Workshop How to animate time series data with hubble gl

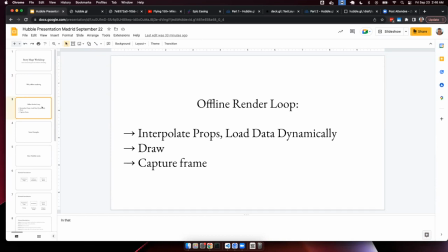[4:12]
You kind of just let it do its thing. But you bring Deck through this render loop where you might interpolate properties of the Deck layers and then maybe load in data dynamically as the view state changes, maybe new tiles and things like that. You'll let Deck draw, and then Deck has all these
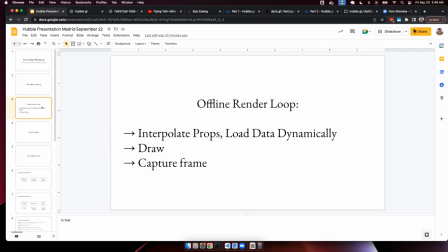[4:32]
callbacks, which and base maps too as well, that will tell you, oh, all the data is loaded now. Oh, all of the rendering is done. We're ready for you to like capture a frame and kind of do it again. And so this loop is how Hubble at a high level operates.
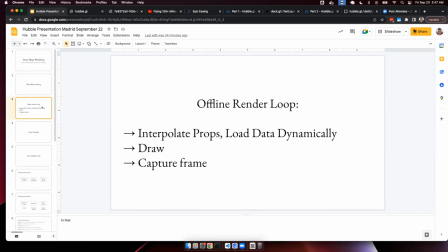[4:50]
You can specify an animation, and it will bring that animation through time. It'll interpret the props, it'll do the draw calls. Once the draw calls are done, it'll then capture the frames and repeat until the animation's done. and it spits out a sequence of PNGs,
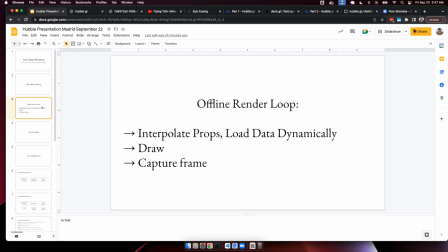[5:06]
a GIF, or a video file that's been encoded directly inside the web browser. There's no server side to any of this. It's actually encoding video and images and then giving you those downloadable blobs that you can then bring into video editors and other kinds of
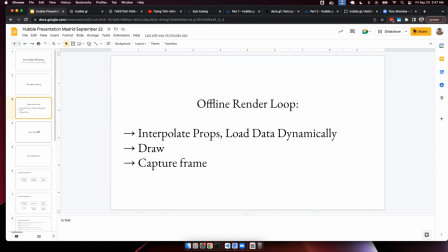[5:24]
presentation software like PowerPoint or Keynote. So I have a few examples that I can show.
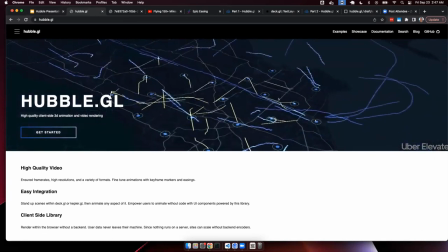[5:32]
This is the website too. The first example here is kind of this rendering of airspace data throughout Los Angeles.
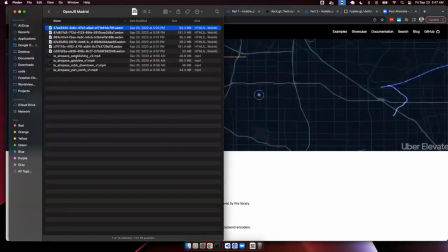[5:40]
I have a few kind of higher res versions of this that we can look at.
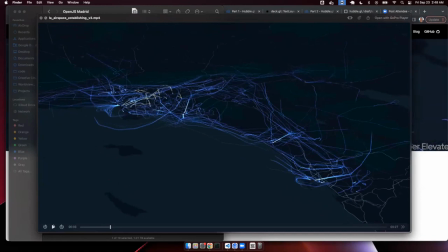[5:48]
This is not coming up so great here, but it's a dark deck, like a dark base map layer, I think at Mapbox. You have a month's worth of airspace data throughout Los Angeles being rendered on there and all the different airports around the region.
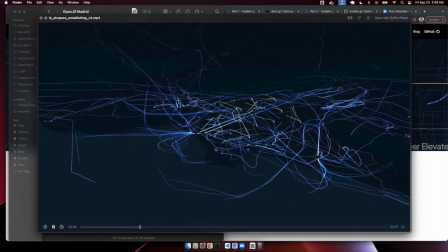[6:04]
And what it's doing is it's running through that time series and running through the camera animation.
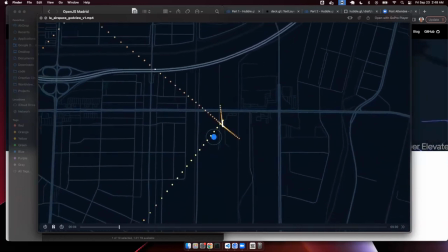[6:11]
And what it is doing is it's rendering all this directly in the browser, and this is like a direct output of Hubble GL. So you're able to get these 60 frames per second, 4K videos out of your web browser, which is kind of something that you typically would leave to like Blender or
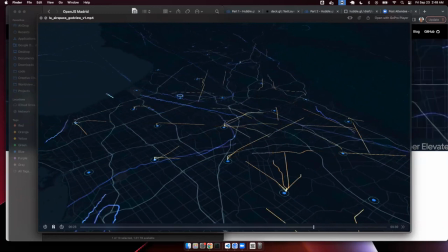[6:32]
Cinema 4D, these like traditional 3D modeling rendering softwares. You can now adapt your deck.gl projects to kind of replace, in many cases, these more complicated, very specialized tools that are desktop tools.
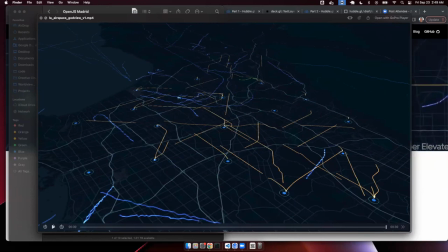[6:50]
Like, this is just a website. You can make this into a tooling and give it to someone, and they can export their maps and animations.
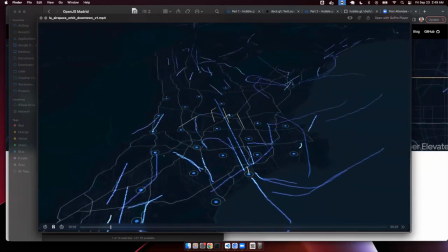[6:58]
So a few examples, just run through.
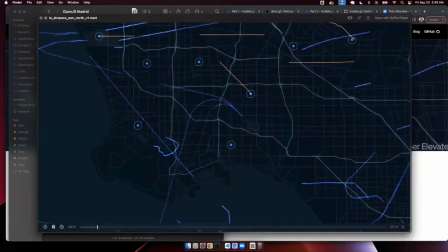One of the first things I want to point out in all these examples is camera motion. So in most of these examples, the camera itself is hardly moving.
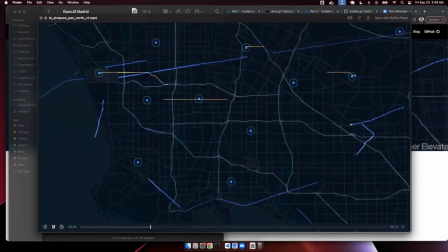[7:19]
You'll notice, like, you could interpolate zoom, bearing, pitch, you could do all that. But the more you do that, the more complicated and hard it's going to be for your audience to understand what they're looking at.
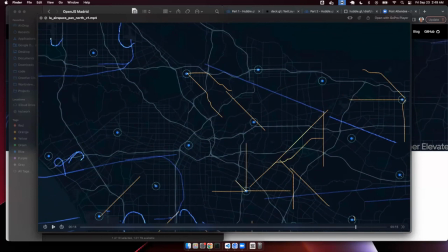[7:31]
You'd really like the audience to instead connect with what they're looking at. And so here we're combining a bunch of different techniques where we are kind of easing the motion in by accelerating into it, just in this case, moving vertically.
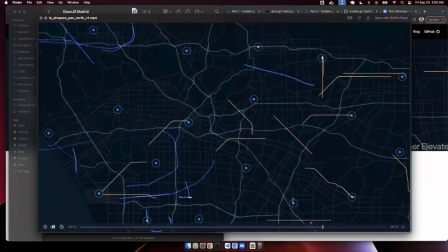[7:49]
And the data behind it is just kind of moving along so you can get a sense of what's going on.
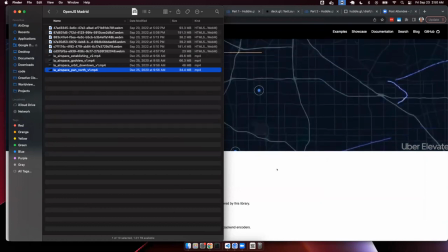[7:56]
Some other examples
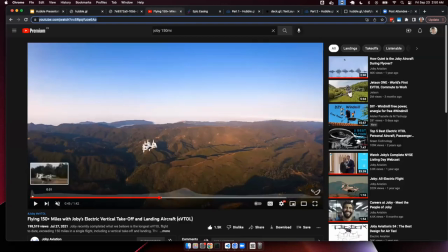[8:00]
here. So for my day job, I work at a company that builds this aircraft.
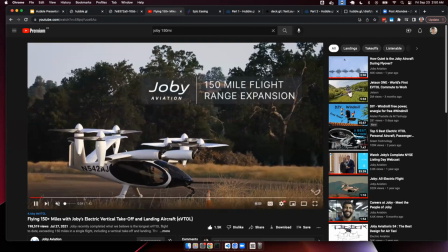[8:06]
It's an electric aircraft that takes off vertically. It has no emissions.
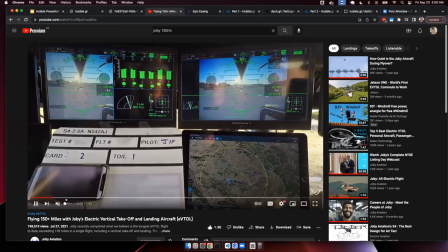[8:11]
It's a really neat aircraft.